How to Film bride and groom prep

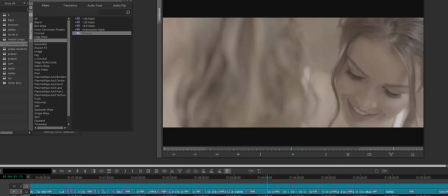3827s
Let me get some shots of the hands, and we're good to go. This is just a clean shot of the sister helping her with the dress.
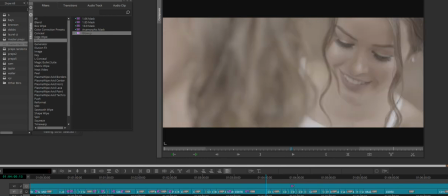3836s
I just want to talk about the composition, where she needs to be, and then the blurriness, the foreground of our bride, and then the sister.
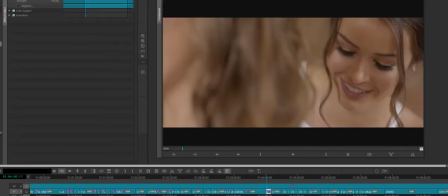3848s
And so I'll throw that same color grade. And I mean, how just gorgeous does that look?
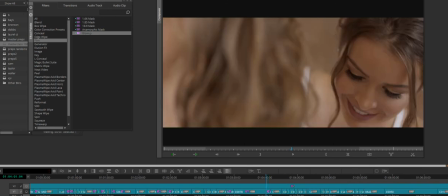3857s
And this is a Sony camera. Sony is known to having the absolute worst skin tones in the history of cameras.
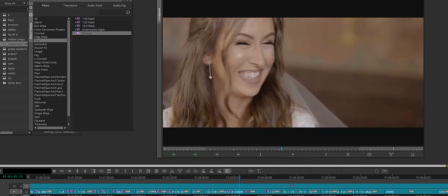3865s
But this light here, it does not matter. It's still freaking flawless.
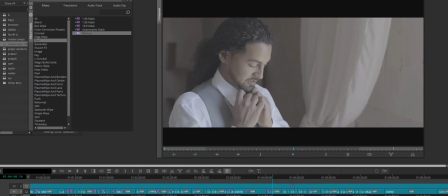3872s
It's insane. A little bit of groom prep. All I'm doing is I'm telling him just directing what I need.
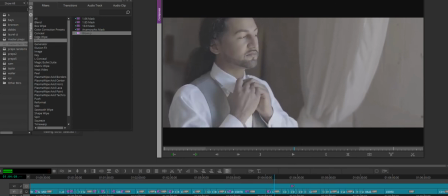3882s Okay, now just look up and then just start kind of twisting your tie a little bit. And now you start to get the shot.
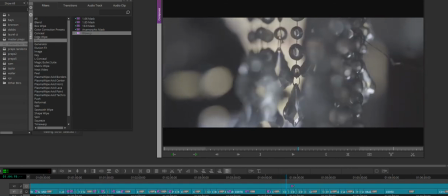3892s
Playing with some foreground with him writing a letter. And then same shot, silhouette shot of him writing a letter.
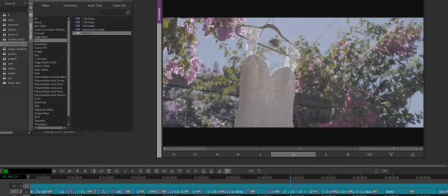3900s
And then a dress with the slider, with the sunlight up top.
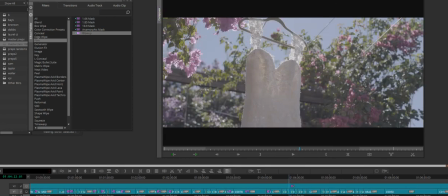3904s
All of this was shot with the Sony A7S II.
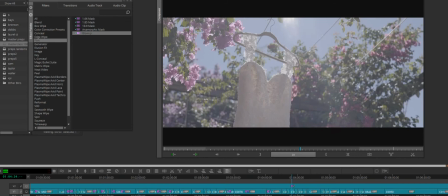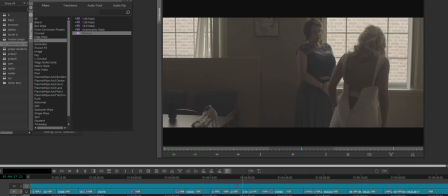3917s
This room right here, I went through a war with the church lady, because this was a Sunday school room, and this church had a designated bridal suite, of course,
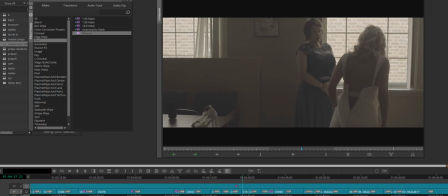3933s
and we all know that bridal suites are normally the ugliest rooms possible when it comes to filming, and I would not accept filming in there. And so, long story short, I got my way. I'm always going to win for my couples, no matter what.
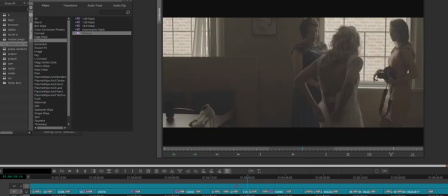3950s
And this room, the lighting here also was gorgeous,
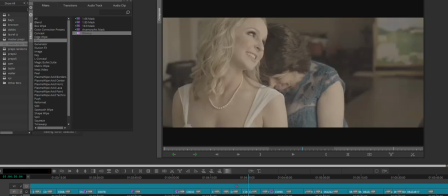3955s
and it's because mainly the walls and things are all dark. The darker the walls, the more your brides are going to come to life. And this room was just gorgeous.
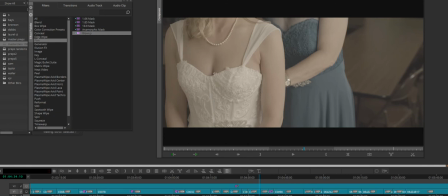3970s
And it's a Sunday school room. I mean, you can see the old school chairs, the old lunch tables,
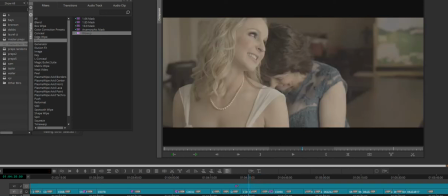3978s
but all that doesn't matter because we are just looking for the best light.
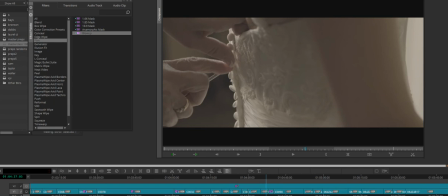3987s
And I'll throw a grade on here.
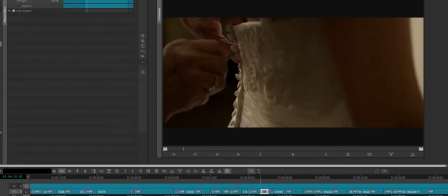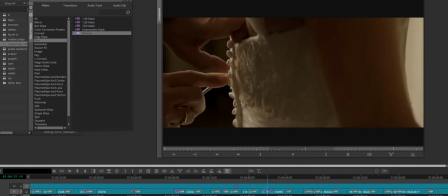3999s
And so when I walked past this room, I specifically had this image in my head. I knew that that window light behind her would give me this look.
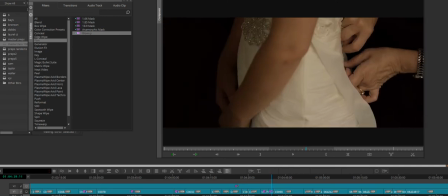4010s
And then you shoot from the other side, and you're good to go.
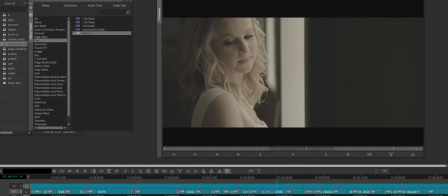4017s
And then right here is another example of me of getting our bride to laugh. We were talking about candy bars, and this is what was said.
Frozen Snickers now.
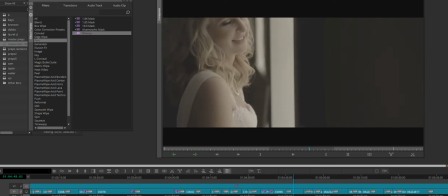4033s
Real initial giggle, because I'm talking about, you know, yeah, we can be friends if you like frozen Snickers, and they just laugh, and it's real.
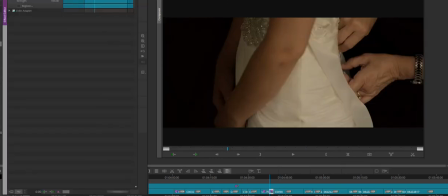4043s
And we'll grade that image.
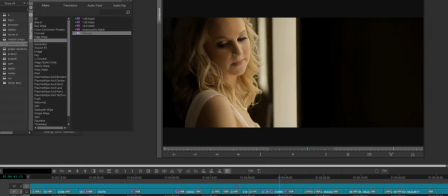4049s
I mean, absolutely, that is phenomenal, opposed to where we would be at, in a bright, all white room with mixed lighting.
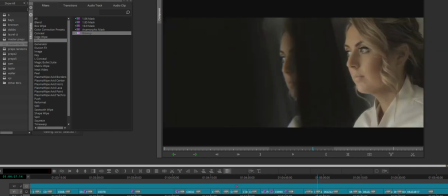4077s
Right here is a great example of finding a bridesmaid. And this is Kelsey. I filmed Kelsey's wedding out in California. And so she already knew.
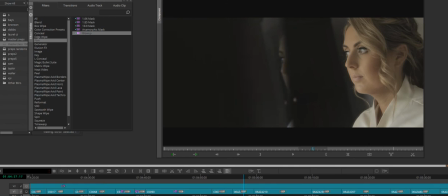4091s
She already knew what I needed. And so she actually helped me. This was a spare room in the house. And we found this mirror in another room. We brought the mirror in there. We moved the bed. We moved a couch. We moved some boxes and things like that. I think they were remodeling or moving, but this room was very nice for makeup.
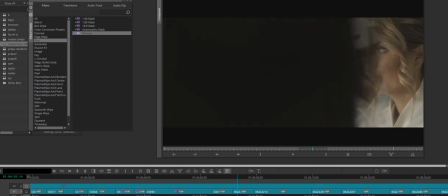4111s
And so Kelsey modeled for me here, and then the next shot is going to be our bride.
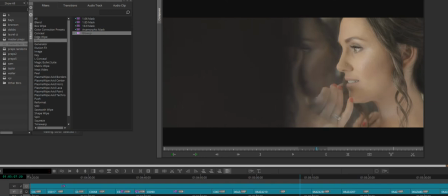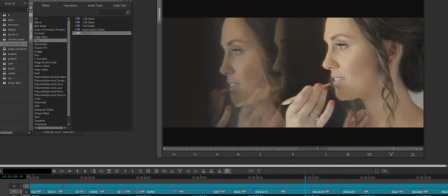4125s
This was on the Canon 1DC.
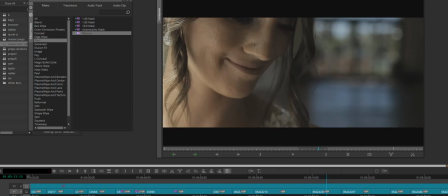4131s
Just some more of that window light.
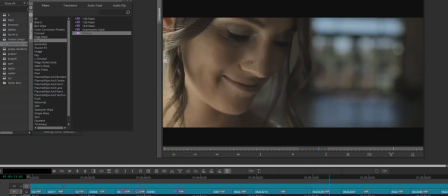4136s
So this venue here actually had a bridal suite, which was maybe a 12 by 12 room, all white walls and a little bit of tungsten light. And I did not want to sacrifice,
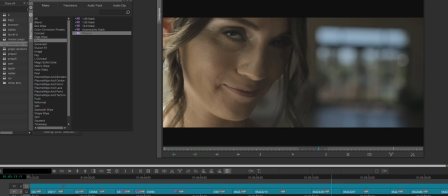4150s
knowing what this room in here would look like, I had to have my bride in here. So this room was a little bit of a walk, and there was no air in here.
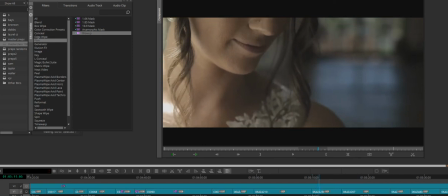4162s
So it was a little bit stuffy, not bad, but I mean,
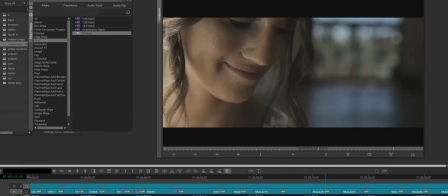4169s
just absolutely flawless. And so this is with the 1DC.
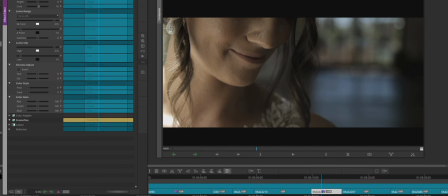4182s
So we'll just add 10, and then we'll just slide this up till we think it starts to look good. About 26.
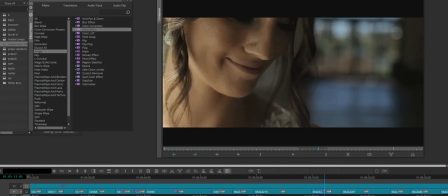4195s
Now, what I love about these kind of shots where I just tell them to look down and then look under my camera,
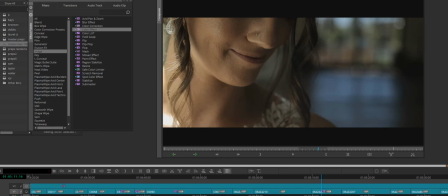4203s
because if there's a letter involved or their personal vows, and let's say the groom
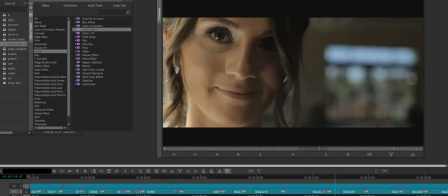4212s
says, you know, hey, Kristen, I can't wait to see you at the altar. You could close that with, I can't wait to see you.
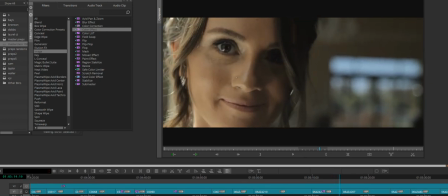4220s
I love you. And then boom, she looks right into the camera.
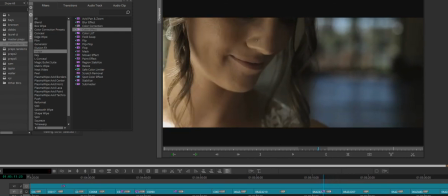4224s
It just adds, there's something about timing those shots up to these moments.
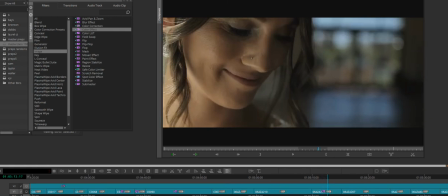4232s
And so that's why I like to really play around with, okay, look outside, look into my camera,
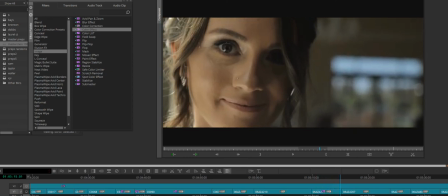4239s
because I'm going to possibly be able to come back and re-edit that stuff. And this lighting, I mean, everything about this is just ideal. This is what I want every single time. And thank God the venue was like, you really want to do... You want to put her dress on in this room?
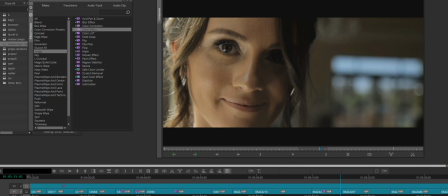4257s
And I said, yeah, absolutely. It's got the greatest light, and it's got sort of that darker wall look and feel, and that's what we want. And so we did the preps, that we did the dress in here.
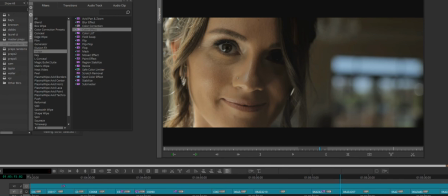4269s
Photographers were absolute sweethearts with letting me hijack the entire room and do everything in here.
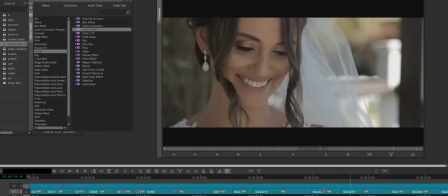4277s
It worked out for everybody, and it was a steal. And so Kristen, again, she's just reading her letter.
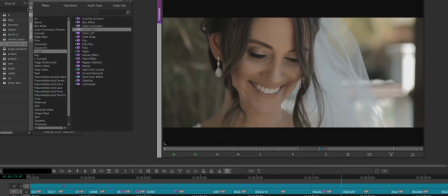4285s
And I'm getting her to laugh because I think I was telling her that the wind was just made her look like really hot or something. And she just was like, you know, just giggling because it's just funny.
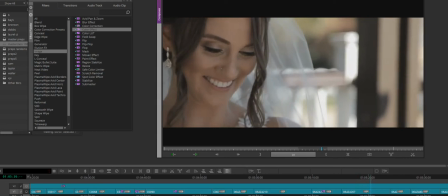4299s
And you could throw that anywhere in the edit because they don't know what's being said.
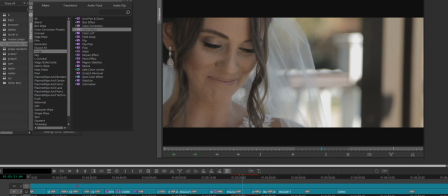4305s
The groom and his vows could have been, he could have said something like, I love the way you laugh, or I love the way you smile.
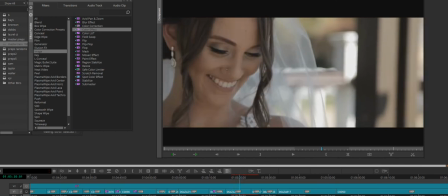4311s
And then you show this and you cut to her laughing.
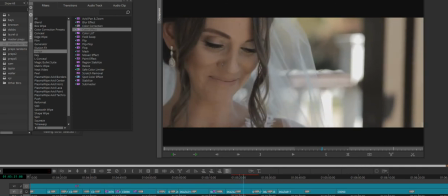4314s
So you always want to kind of, you use your preps to your advantage and sort of stack your film.